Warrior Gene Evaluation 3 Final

The questions asked in the questionnaire were designed to get some feedback from a wide range of audiences. When making the questionnaire we had to consider a range of different questions so the feedback would help us build or improve our teaser trailer. We gave our questionnaire to 10 females and 10 males so we can get a better view on what both genders want.
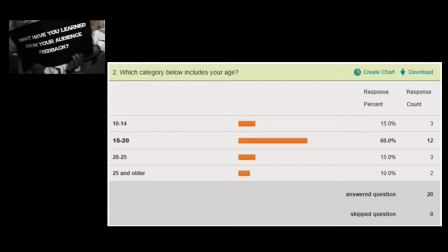We asked people for their ages so we can achieve an idea to who our film would be aimed at. The category ranged from 10 to 14, 15 to 20, 20 to 25 and 25 and older. From the results we concluded that our target audience was ages 15 to 20. However, there were three other categories that were picked. This helped us on how we should produce our teaser trailer. The next question was the most important to making an overall decision. We asked which genre are you most likely to watch. The options were thriller, horror, comedy, psychological, action and adventure. Majority of the audience voted for comedy with 40%. However, as a group, we first decided that comedy was not going to be one of our options. As it would be hard and challenging to compose. Psychological was voted as second best for this movie genre. We had an idea planned already. A rough idea of the paranormal events and how it affected the mind. however we found it difficult to execute the genre we chose was psychological we felt by making this genre of our movie we will stand up from the rest of the genres that have not been used in the past and the
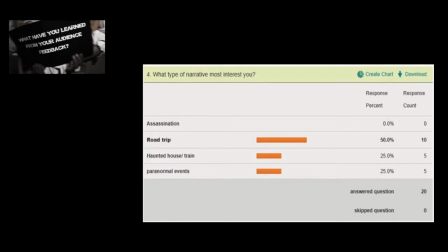upcoming We then asked what type of narrative most interests them. They were assassination, road trip, haunted house or train and paranormal events. From our audience feedback we found out that road trip idea was the most popular.
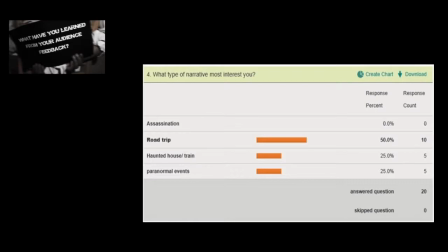We were happy with this choice as this 90s style was never done before and we already started drafting with the storyline and was our initial idea.
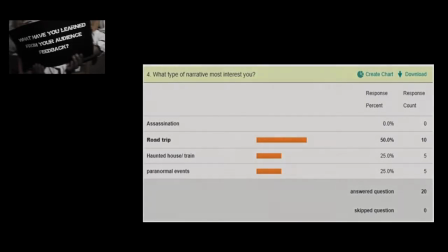We want to ask this question as we want the storyline to appeal to the target audience. We previewed our first cut of our trailer to our target audience.
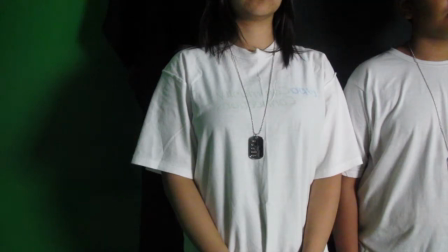What's the scene with the soldiers in the line?
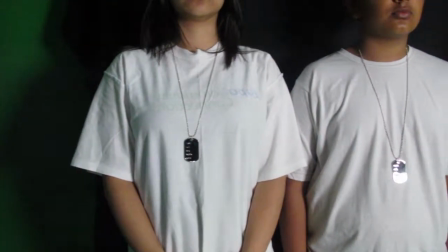The first scene with the people with dog chains, they're not soldiers, they're the poor people on the dystopian side.
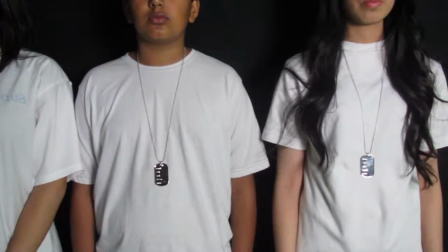Oh. And what we're trying to do is we're trying to portray how they dress as they have no luxuries as
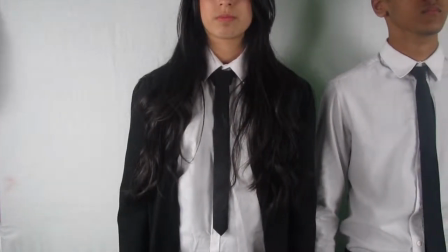compared to the utopians. so the dog chains that they're wearing are a way for the utopians to know who they are.
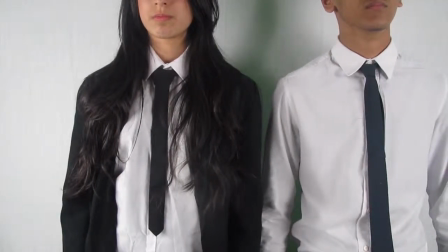Oh, I see what you're trying to say. You know the scene with the people with smart clothing?
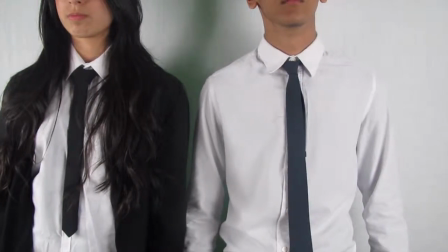We're trying to portray the opposite kind of thing so they're showing how they've got more luxury than the dystopians.
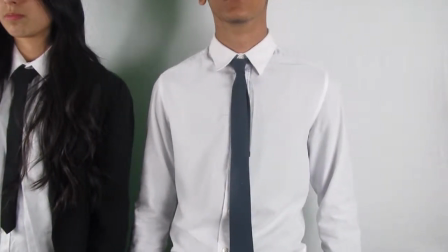I see what you're saying but I don't think that that scene relates to the rest of the storyline. but we're trying to show the
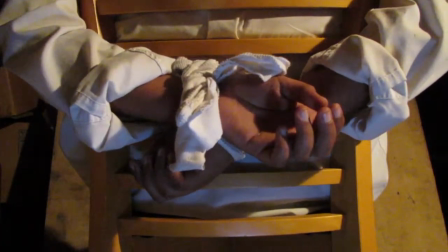audience the difference because then the storyline won't make sense i think that that scene doesn't fit in because one minute there's a man tied up which builds a lot
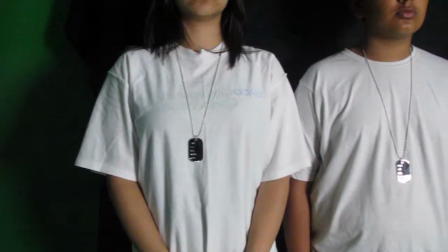of suspense and then suddenly there's people with dog chains i really don't see the comparison
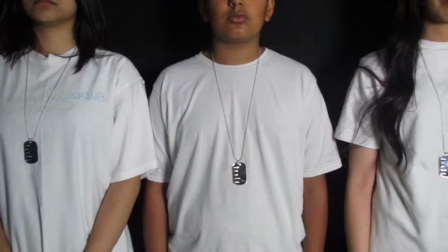between the two we just felt like it would be compulsory because that's part of the storyline it's it's a battle between the utopians
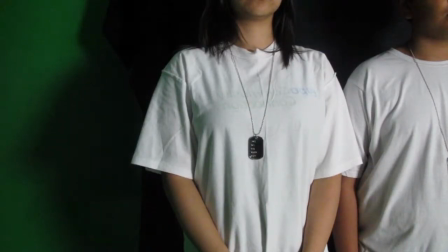and the dystopians meaning the poor society and the rich society so that was a
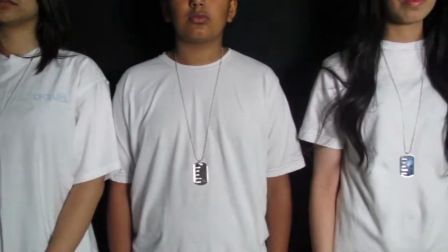way for us to portray this idea. I think people would think the same thing as me like if the scene if that scene was to be in the actual trailer
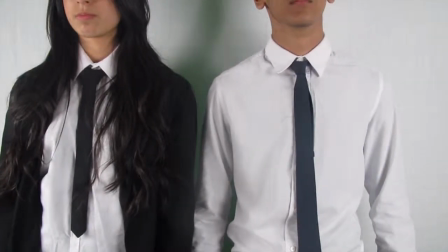yeah I would be very confused because I don't know what what the clip is trying to explain and portray. From the feedback we found out that the storyline didn't flow properly and didn't make sense.
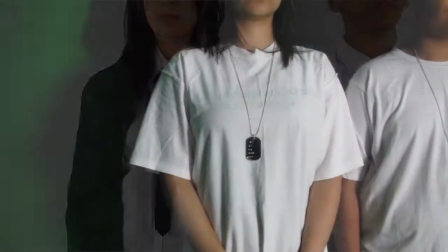We also gathered that the scene with the dystopians and the utopians in line displaying their clothes confused the audience to what the scene tried to portray.
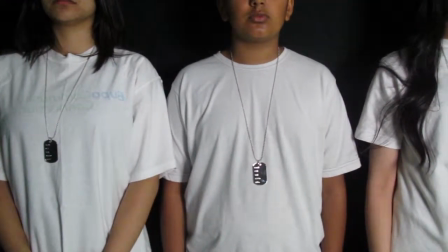We felt it was necessary to include as this scene was the only way we could distinguish the two societies
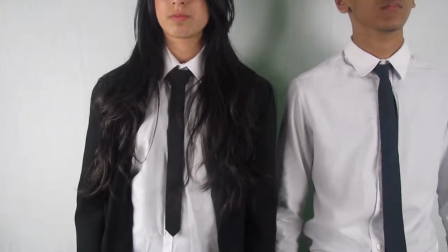but we had to remove the scene as it didn't make sense.